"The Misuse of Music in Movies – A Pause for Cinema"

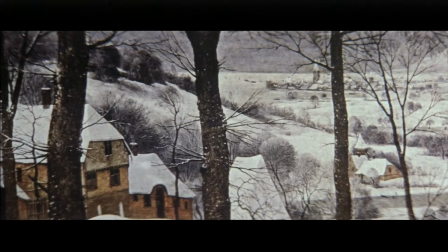(4:14)
It's used sparingly enough so that when it is heard, we, the audience, feel its uniqueness and in turn, its emotion.
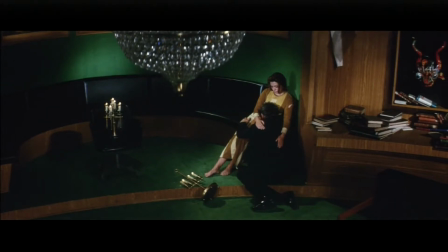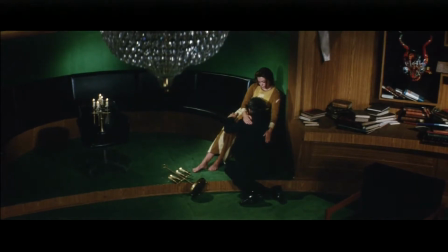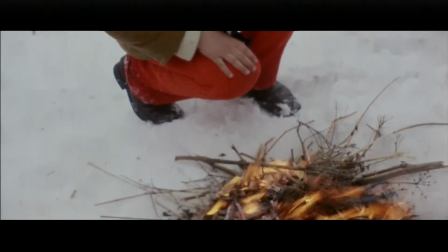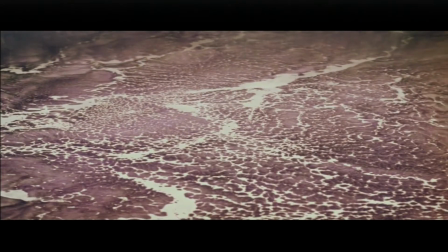(4:37)
Tarkovsky understood that a single image or a single look could be more
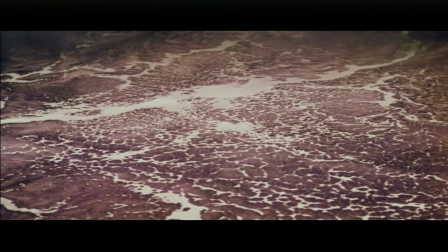(4:41)
powerful than any song and applied that to every single film he made.
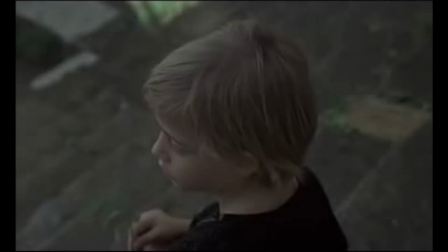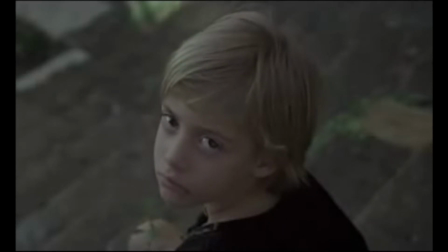(4:59)
Using the same idea, in No Country for Old Men,
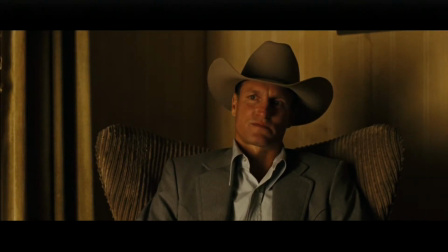(5:02)
the Coen brothers never use a single piece of music because they know that this type of execution is
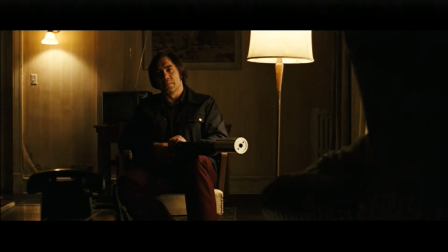infinitely more provocative than this one.
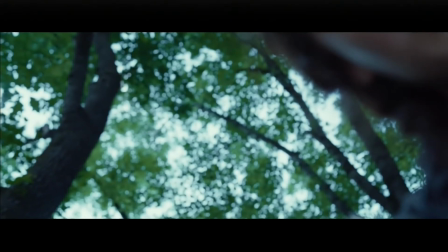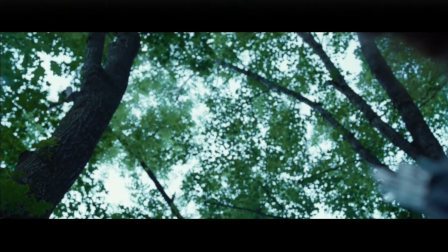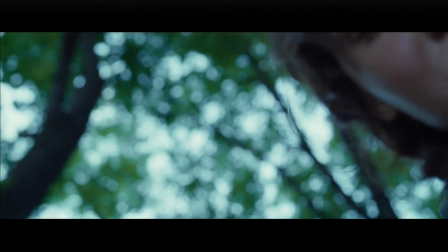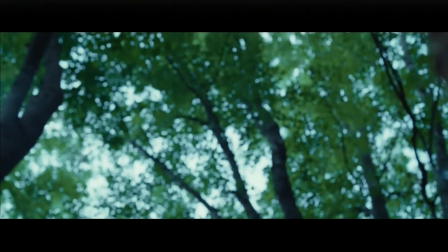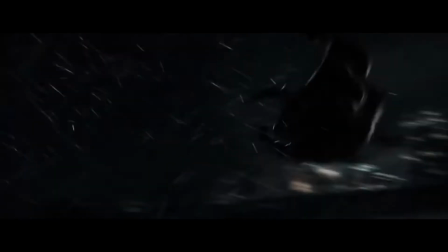(5:39)
It's important to understand from a filmmaking standpoint that using too much music in your movie
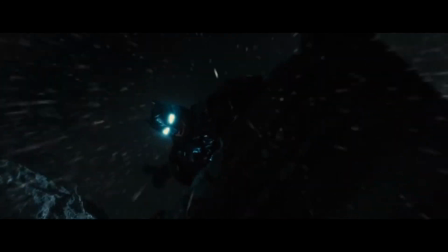(5:45)
is a bad thing because bombastic scores and over-the-top sound effects are the last thing you want your movie to have,
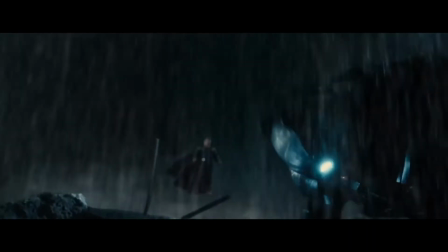(5:51)
unless you want it to feel like this.
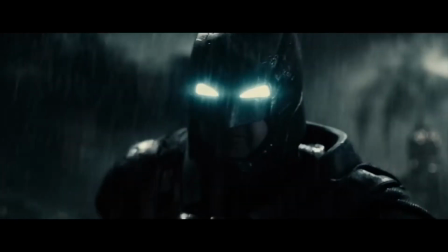(5:55)
Sure, it might look cool, but when a movie is made up of moments montaged together to background music, the end result just doesn't pay off.
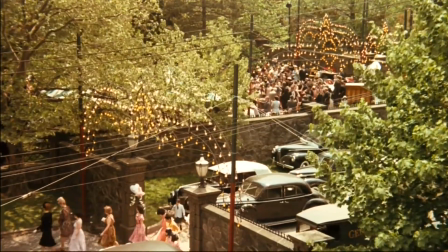(6:03)
The use of music inside the actual movie, however, can be very effective.
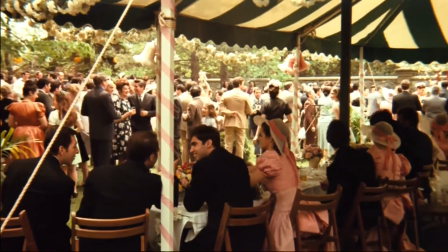(6:09)
Francis Ford Coppola sinks us into the movie The Godfather with Italian music at a wedding.
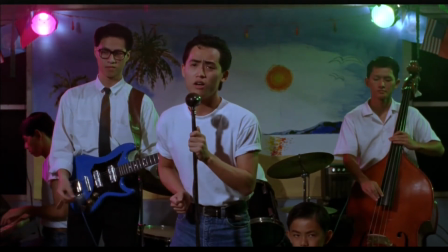(6:15)
A Brighter Summer Day shows us the culture mesh between Taiwanese teens and American music.
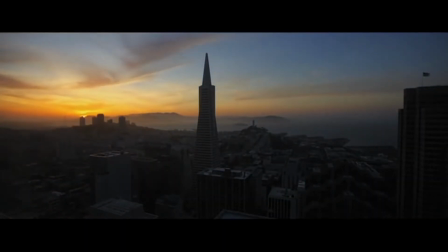(6:20)
And this scene from the social network speaks for itself.
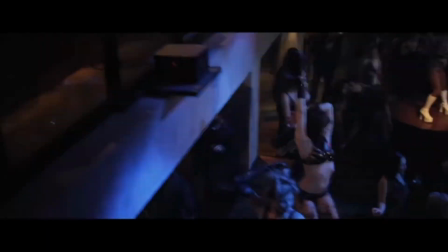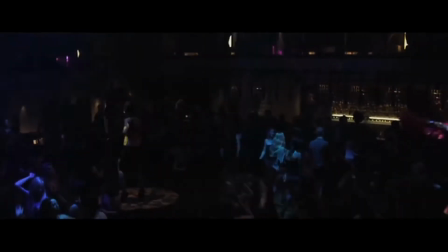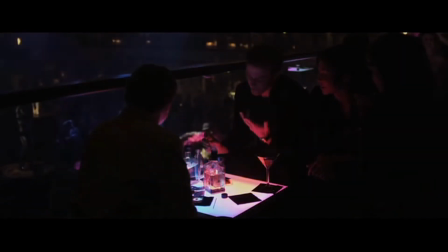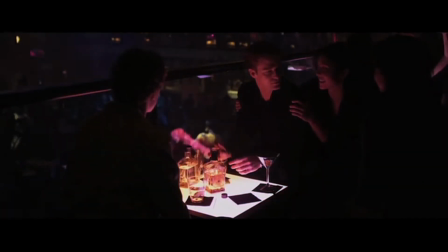(6:41)
A filmmaker's job is to create raw emotion.
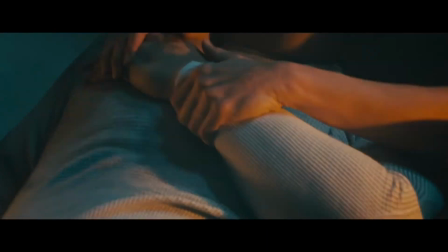(6:45)
If a scene calls for a feeling of sadness and the first thing the director decides to do is record the actor saying sad things and then stitch it to sad music,
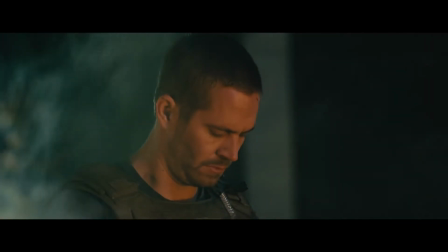(6:53)
then that's just lazy.
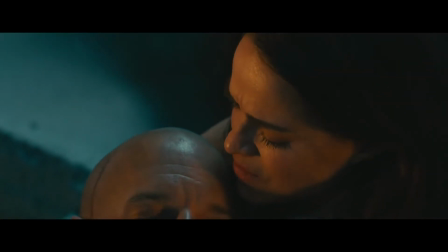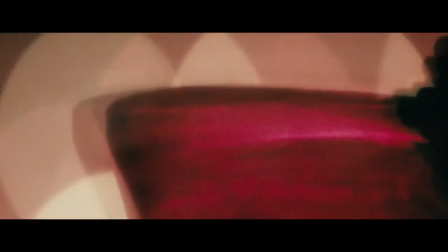(7:02)
But if the scene is well thought out and well choreographed, then you can get something like this.
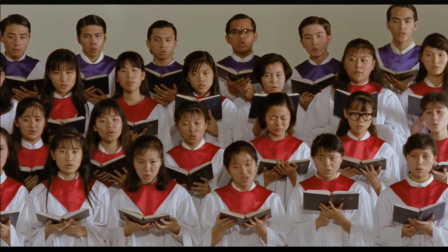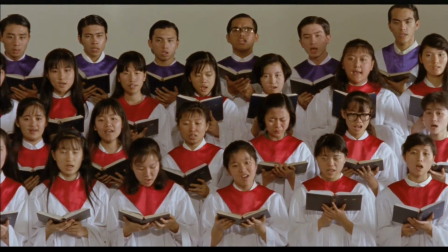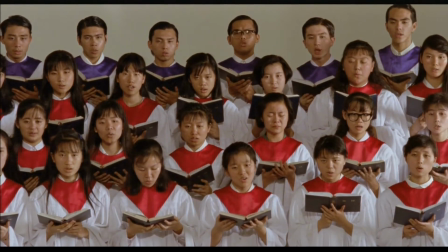However, there's also a side to cinema where using music is kind of great.
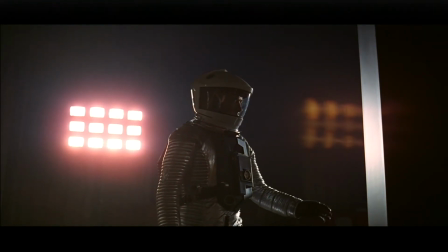(7:32)
I understand that directors want to convey a certain emotion using music, and a lot of the time, I can't argue with the result. Music can be used to show solitude,
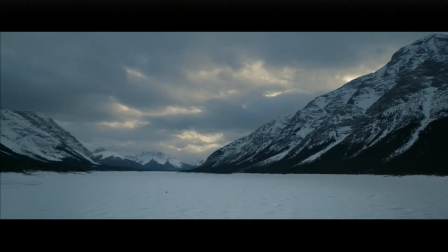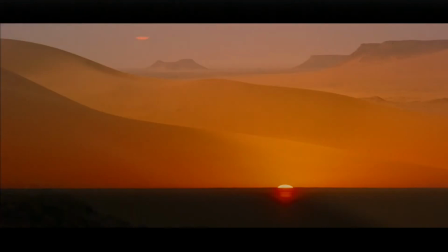(7:49)
emphasize grandeur,
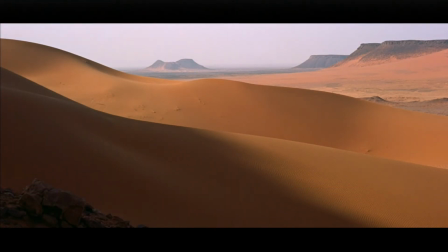capitalize on despair,
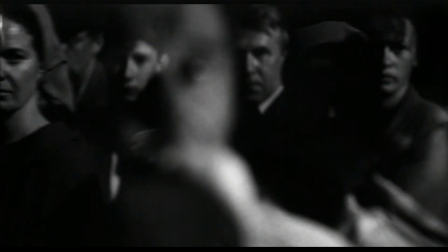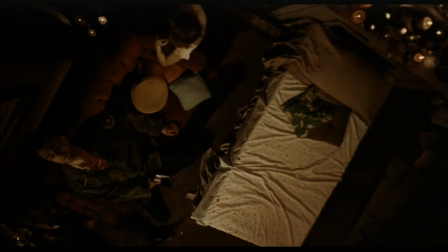(8:09)
unsettle the audience, and
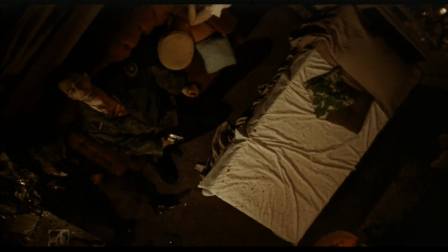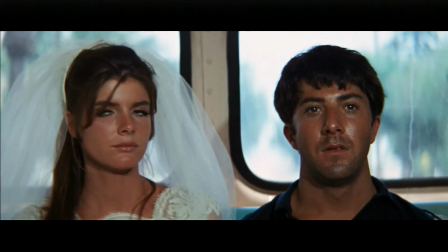(8:19)
even make them uncertain.